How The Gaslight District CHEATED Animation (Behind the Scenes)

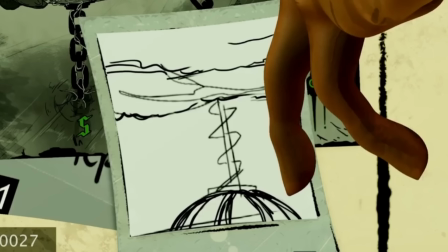(24:47)
It was kind of fun animating Mel's hand and fingers like it was a character of its own.
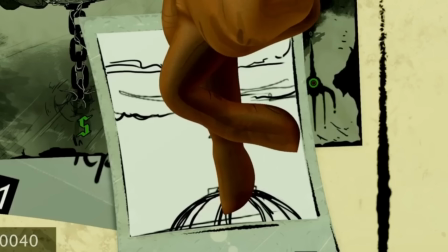(24:55)
Very sharp timing, and yeah, I feel like this was pretty straightforward.
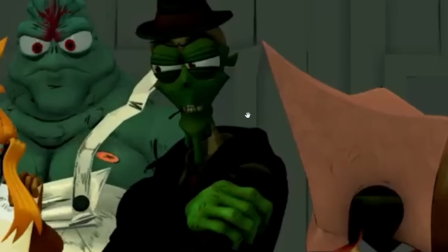(25:00)
For Mud here, since he's not a main focus, but I didn't want him completely still,
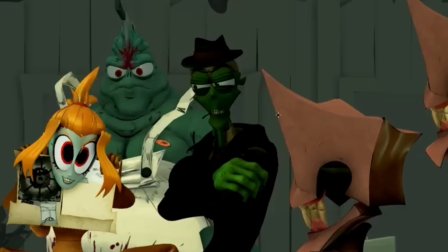(25:06)
I once again used my flash roots to try and give him at least a little bit of motion. That often entails doing an anticipation, an overshoot, and a settle.
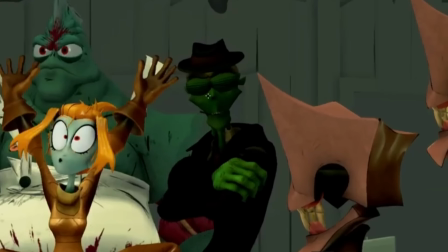(25:17)
So when I want him to pop into his next pose, he just does a little antic here, overshoots, right?
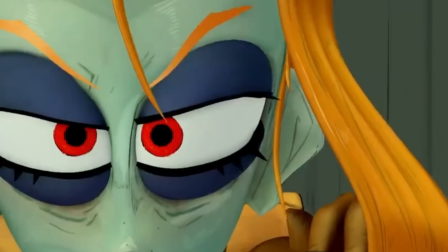(25:24)
And then settles. This is what I would do in my old 2D Flash animations.
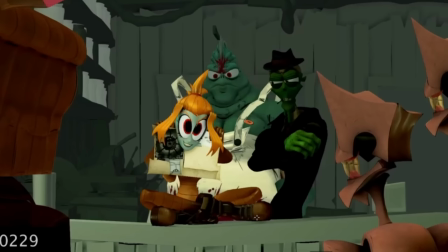(25:29)
With Mel here, I actually really like the animation she does when she explodes upwards.
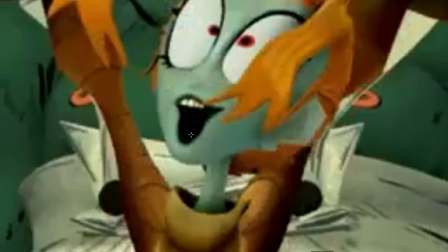(25:35)
That, I really like it. Just fun faces, fun motion.
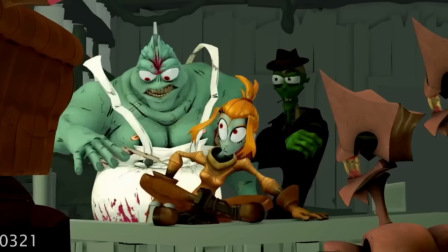(25:40)
It was actually quite difficult for me to get her to shimmy here.
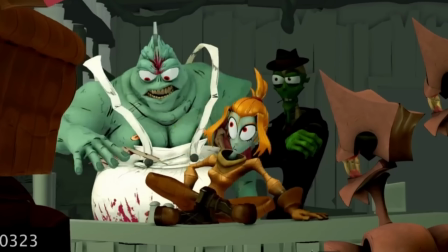(25:45)
It's such a quick movement. Normally, when a person needs to do this, such a drastic shift in position,
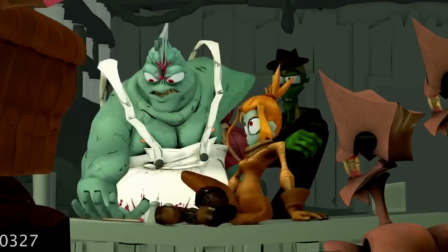(25:51)
there's quite a bit of biomechanics that go into play, but I needed to sort of really cheat that to get her there quickly,
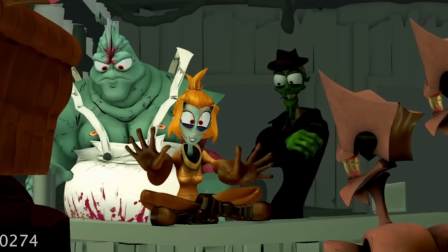(25:58)
and that's what I did.
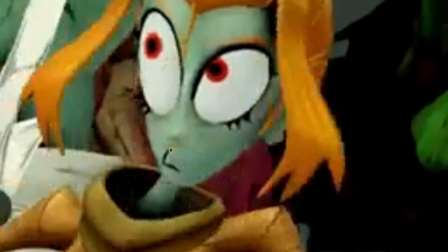(25:59)
Here I'm using, and I'm not sure if it's really visible in the final, but I use those face lines that we get. Usually we use them as creases for the eyes or mouth or brow. Here, I tried to use them as a mouth line. So get a little 2D mouth going on.
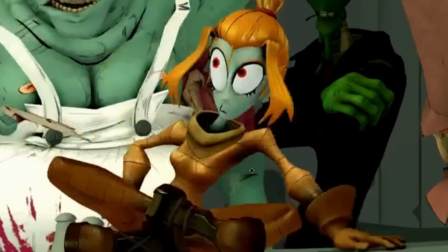(26:23)
If I were to give myself some animation critique, I almost feel like right here with her spine, right?
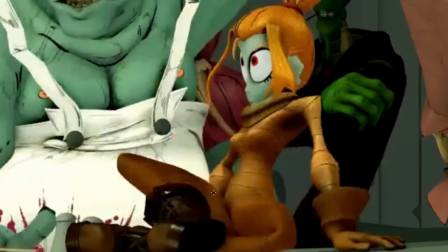(26:31)
And maybe I tried it and it didn't work out. But I almost feel like we should get what's called a C-curve in her back. Right now she's got a C-curve going this way. I feel like it should be the opposite, really, because like this arm's supporting the weight of her body, so it goes up, and her body's, her lower half is dragging behind.
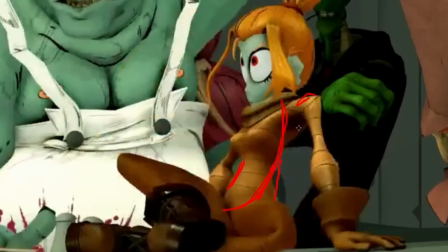(26:51)
So I feel like, you know, her torso slash back should maybe try and bend this way.
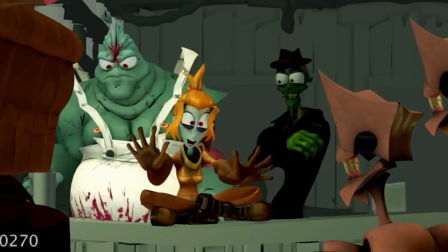(27:00)
Maybe. Let's see. Another piece of trivia is for Ken's little bit of acting here.
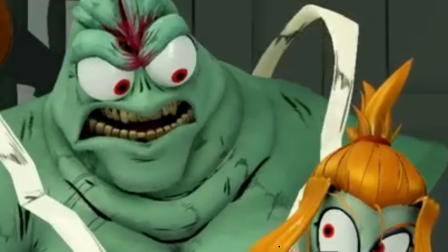(27:06)
It's hard to tell, but originally in the first pass I did, he's saying Mel, you know, in a very angry voice. And so I wanted to animate it through his teeth. So I had a pass where, you know, his teeth were basically closed here while saying Mel,
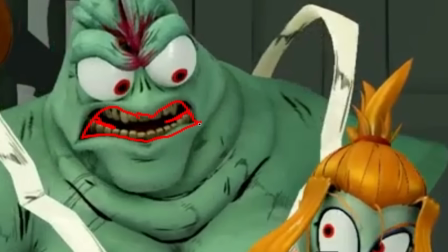(27:25)
because he's clenching his teeth saying Mel. But I got the note, since he really emphasizes the L in Mel to sort of open his mouth so we can see a tiny bit of his tongue.
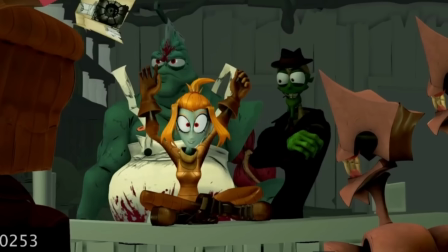(27:38)
It's still hard to see, but that was that note. A little bit of animation I like for Ken here, because it just feels a little slick,
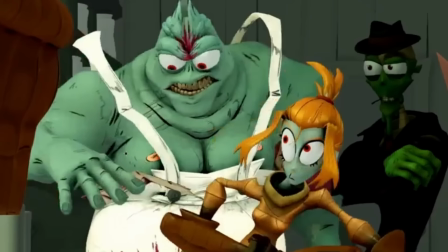(27:45)
and it was a little fun improvised thing I did, was he lets go of the paper here and gravity starts to take it,
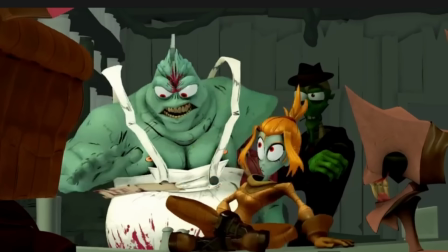(27:53)
but then he slams it down. I don't know, it's a simple little thing, but it rubs the brain the right way for me.
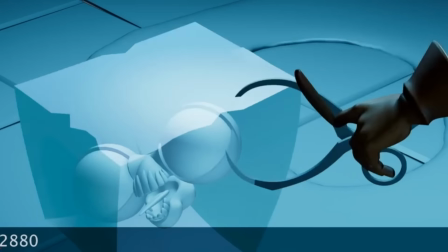(28:01)
On to the next anim set.
Besides, I'm sick of you cementing all my buddies!
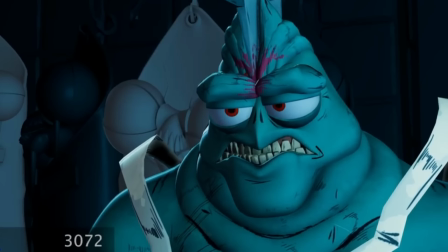(28:09) And whose fault is that? Jack saw your nosebleed. Honest mistake.
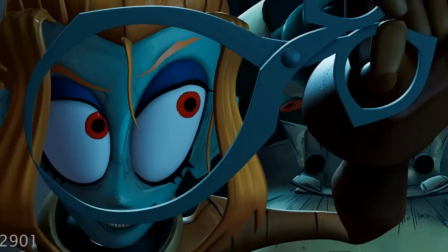(28:14) Not much we can do about that.
Cool, so there's some things to talk about in here.
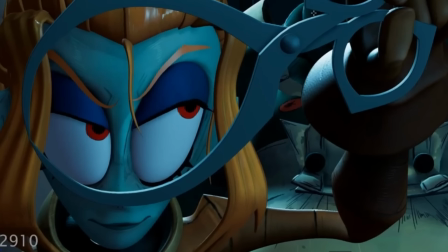(28:18)
With this little thing right here, these ice picks, ice prongs, I can't remember the name. It's for picking up ice. And so the initial pass was animated with a different rig/model.
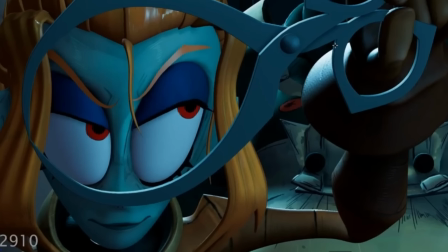(28:31)
That rig/model was updated, and then I needed to sort of reanimate this a bit to make this work again.
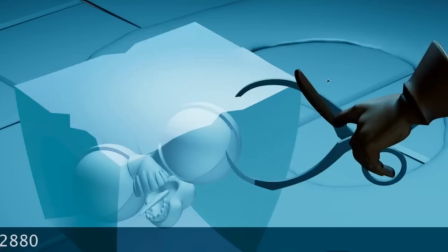(28:38)
It wasn't a big thing. It was just a little fun fact. Here, her finger does a little smear, right? Just for an extra, to make this little boring shot feel a bit, just a bit more, you know?